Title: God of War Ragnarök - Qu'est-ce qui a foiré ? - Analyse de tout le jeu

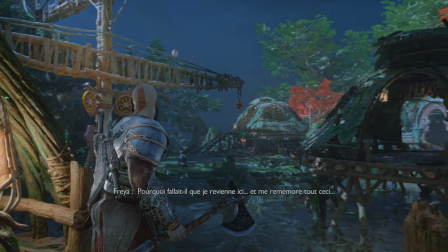2717s
Ou alors peut-être le fait d'avoir pris 4 ans d'âge altère mon jugement là-dessus. Allez savoir.
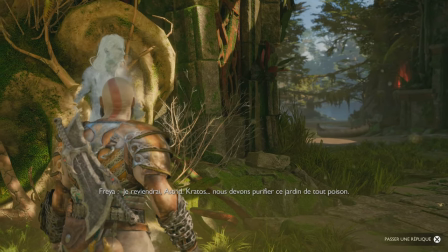2722s
Et enfin, j'ai pu faire quelques quêtes annexes avec Freya dans ce royaume et grosso modo, c'est la même conclusion que la trame principale.
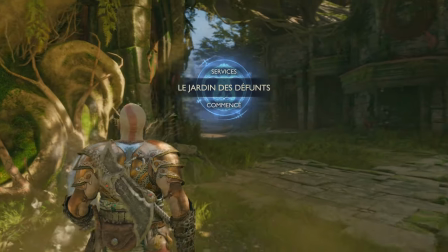2728s
C'est-à-dire de jolis décors pour des activités d'énigmes et d'exploration toujours aussi sympas, mais les quêtes en elles-mêmes sont oubliables.
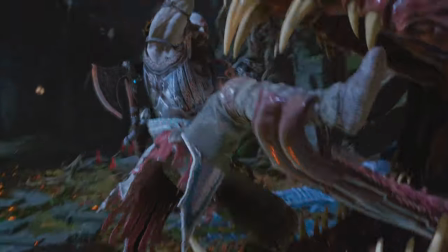2734s
Donc pour résumer ce passage, Deux excellents boss fights avec des mises en scène prenant au trip. Le tout dans une direction artistique sublime.
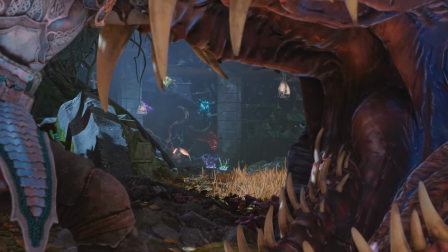2741s
Mais des qualités qui suffisent à peine à combler une tonalité de jeu visiblement pas prise au sérieux. Ce qui confirme mon verdict après le passage laborieux à You To Name.
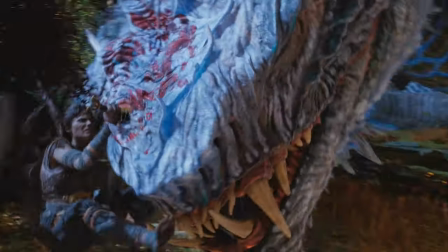2749s
Cela dit, il y a un truc qui me régale avec ce jeu, c'est de faire ces analyses et échanger avec vous votre ressenti.
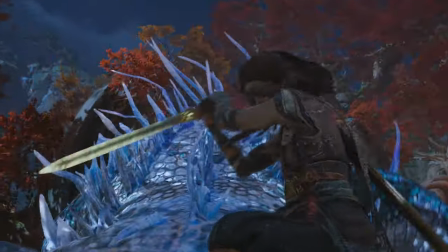2755s
C'est pourquoi je vous retrouve dans les commentaires ainsi que dans ma prochaine vidéo.
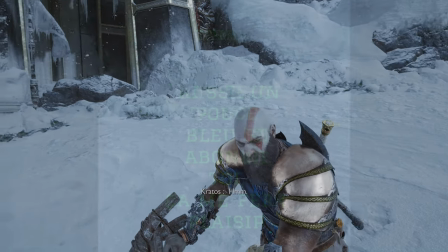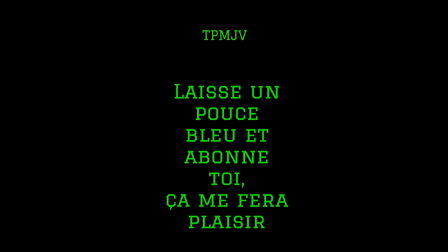2763s
Salut tout le monde, nous voici vers les deux tiers de notre odyssée après avoir incarné Atreus pour la troisième fois.
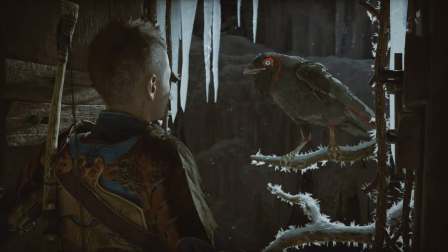2768s
Ça commence à faire beaucoup, même si cette fois l'enjeu est plus intéressant puisqu'il s'agit d'aller à Asgard rejoindre Odin.
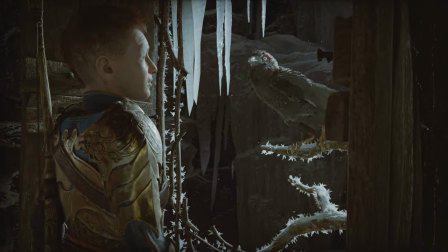2774s
J'ai bien aimé cette approche. On se perd dans Midgard et on suit un des corbeaux du dieu As en parlant avec lui.
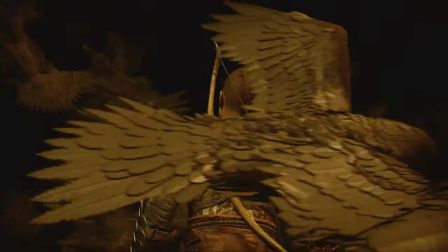2779s
Ça rappelle ces films où le protagoniste gentil sympathise avec un méchant séducteur qui se montre touchant pour attirer sa proie.
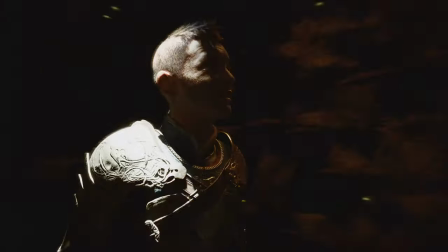2785s
Et j'aime beaucoup ce genre d'approche scénaristique nous permettant d'appréhender l'antagoniste sous un autre angle. Par contre, on passe un quart d'heure à Midgard et encore une fois, c'est trop long. Il suffisait de faire une ellipse avec marqué par exemple 3 jours plus tard. Et on retrouverait notre Loki directement devant la cheminée.
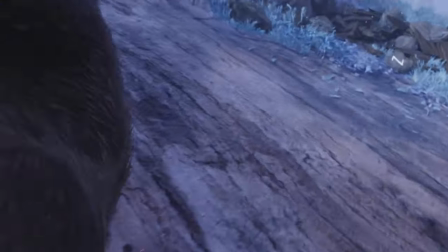2801s
Mais pas question pour Santa Monica de sacrifier le plan séquence unique. Ça on l'a bien compris que vous en êtes fiers.
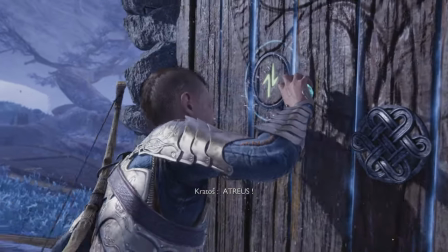2807s
Mais ce n'est pas parce que c'est une prouesse technique qu'elle doit être indispensable. Au contraire, le plan séquence gêne l'aventure plus qu'autre chose puisqu'on le traîne ici comme un boulet technique.
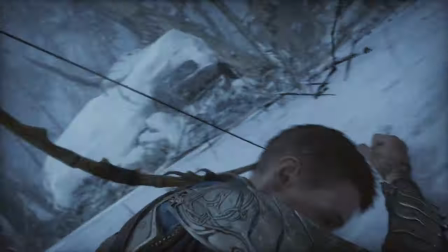2815s
Et oui c'est très contraignant pour sortir du cadre et montrer par exemple ce qui se passe à Asgard sans forcément être obligé d'incarner un héros caméra épaule.
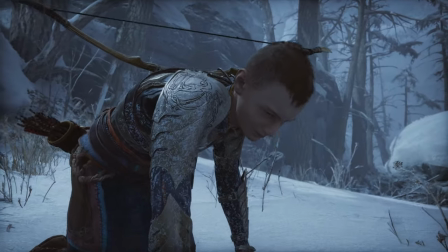2822s
Au moins dans God of War 2018, c'était adapté car ça se limitait à une aventure entre un père et son fils.
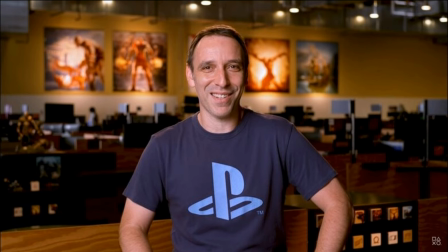2828s
Mais si on raconte la prophétie du Ragnarok et tous ses récits, faut vraiment quelqu'un dans le studio qui porte son courage et dise « Stop le monoplan séquence ».
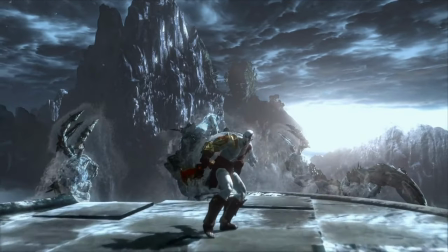2835s
Regardez-moi cette scène par exemple. Zéro plan séquence et ça marche très très bien. On le voit tuer le dieu des océans.
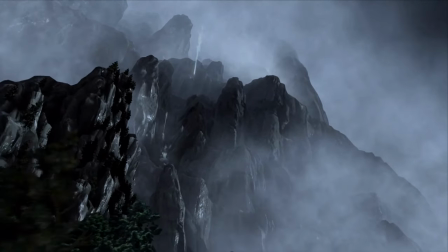2841s
Là on le voit se métamorphoser de près. Hop de loin. Maintenant la Grèce qui est inondée.
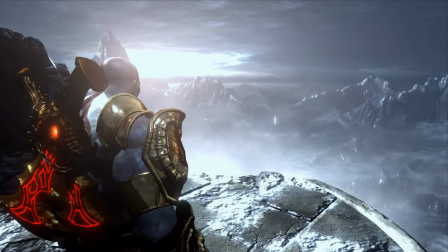2846s
Kratos qui voit tout ça. Regardez tout ce qui nous est raconté en si peu de temps. Constatez l'efficacité par vous-même.
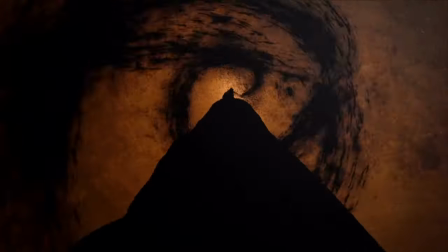2852s
Constatez là aussi comment sans plan séquence ils peuvent illustrer plein de choses en une cinématique bien stylée qui casserait à merveille l'ennui dans ce God of War Hagnarok.
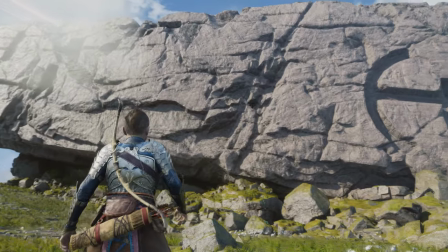2859s
Un God of War qui nous emmène enfin à Asgard. Alors artistiquement on ne peut pas dire que ce soit très poussé.
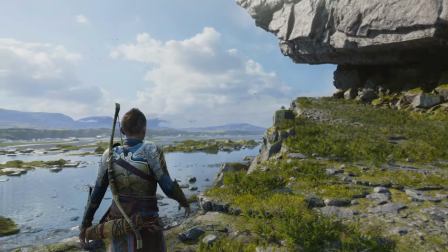2864s
Contrairement à d'autres royaumes on reste ici dans la sobriété. Et pourtant c'est époustouflant.
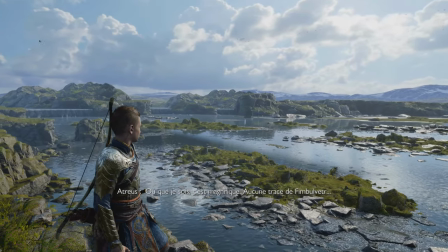2869s
Ce n'est pas le froid de Midgard, ni la jungle Van, ni la fantasy d'Alphaïm, ni l'aridité de Svartalfheim.
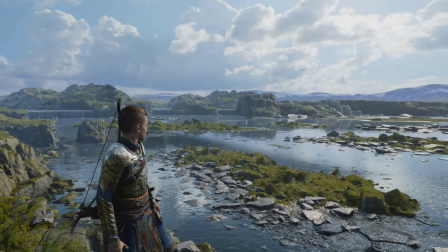2875s
Là on change encore d'environnement et de direction artistique. Et c'est la grande force du jeu, la variété des environnements.
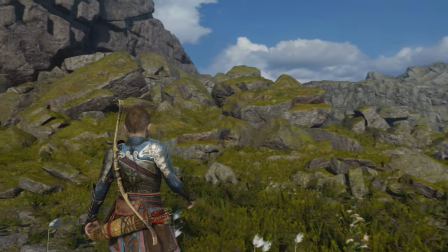2881s
Ici, on a un côté très nordique et aride à la fois. C'est un royaume assez terrestre finalement et ça aurait même pu être Midgard sans cet immense et mystérieux pont
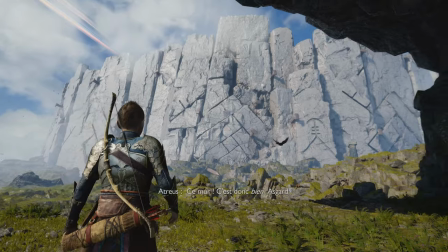2889s
lointain qui rejoint l'arbre monde et cette immense barrière de pierre qu'on devine facilement être le célèbre mur d'Asgard.
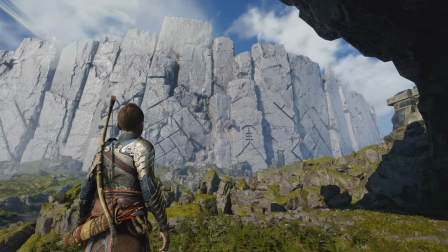2895s
Globalement, le tableau est respecté et Asgard est une réussite. On y croise des réfugiés midgardiens dont le jeune Skjölder.
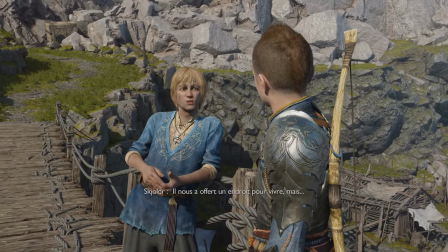2902s
C'est sympa de l'avoir introduit dans le jeu puisqu'il s'avère être historiquement un des premiers rois vikings. Donc en gros, on a les premiers vikings ici et prêts pour un monde post-divinité.
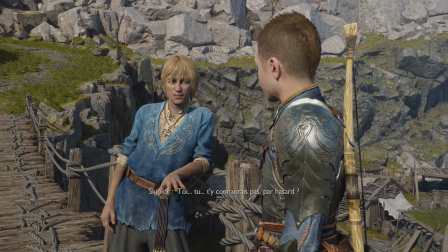2911s
Très joli clin d'oeil malgré un skiolder qui aurait mérité d'être un peu mieux écrit et moins sur le ton de l'humour et de la légèreté comme l'est malheureusement cet opus.
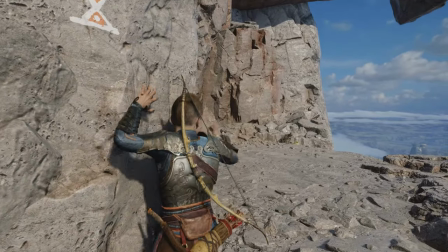2918s
On escalade cette légendaire muraille. Ici ça dure 10-12 minutes mais cette longueur justifiée nous fait ressentir le gigantisme de ce monument.
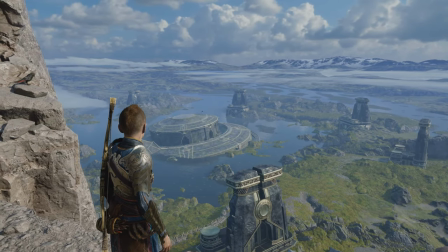2925s
D'autant plus que ça nous permet d'admirer notre progression en hauteur et donc en spectacle. Ils ont même pris le soin de mettre le temple de tir submergé et les grandes portes qu'on peut admirer d'ici.
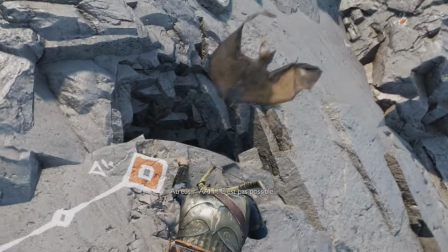2934s
Le soin du détail est respecté. Mais encore une fois est-ce que durant cette escalade Atreus a besoin de l'ouvrir systématiquement.
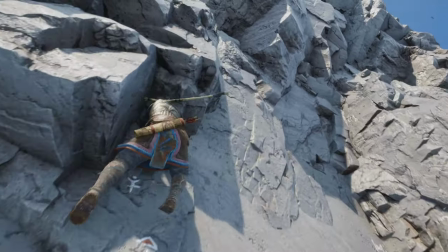2940s
Il commente absolument tout. Il fait des blagues au corbeau, il se parle tout seul. On sent durant tout le jeu le forcing des scénaristes à vouloir systématiquement combler le silence.
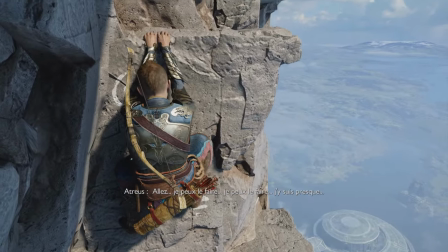2948s
Comme s'ils avaient peur que ce silence fasse réaliser aux joueurs la médiocrité de certains passages,
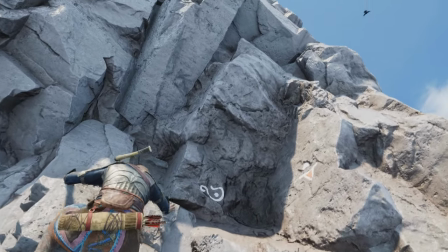2952s
ce qui n'était pas forcément le cas ici car c'est peut-être une des rares fois du jeu où l'escalade prend tout son sens.
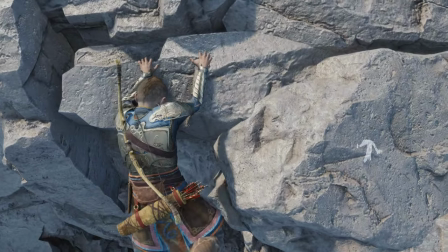2958s
Donc dans le jeu en général, je me demande si ces dialogues à foison ne sont pas un artifice du studio pour nous empêcher de réaliser le vide de certains chapitres.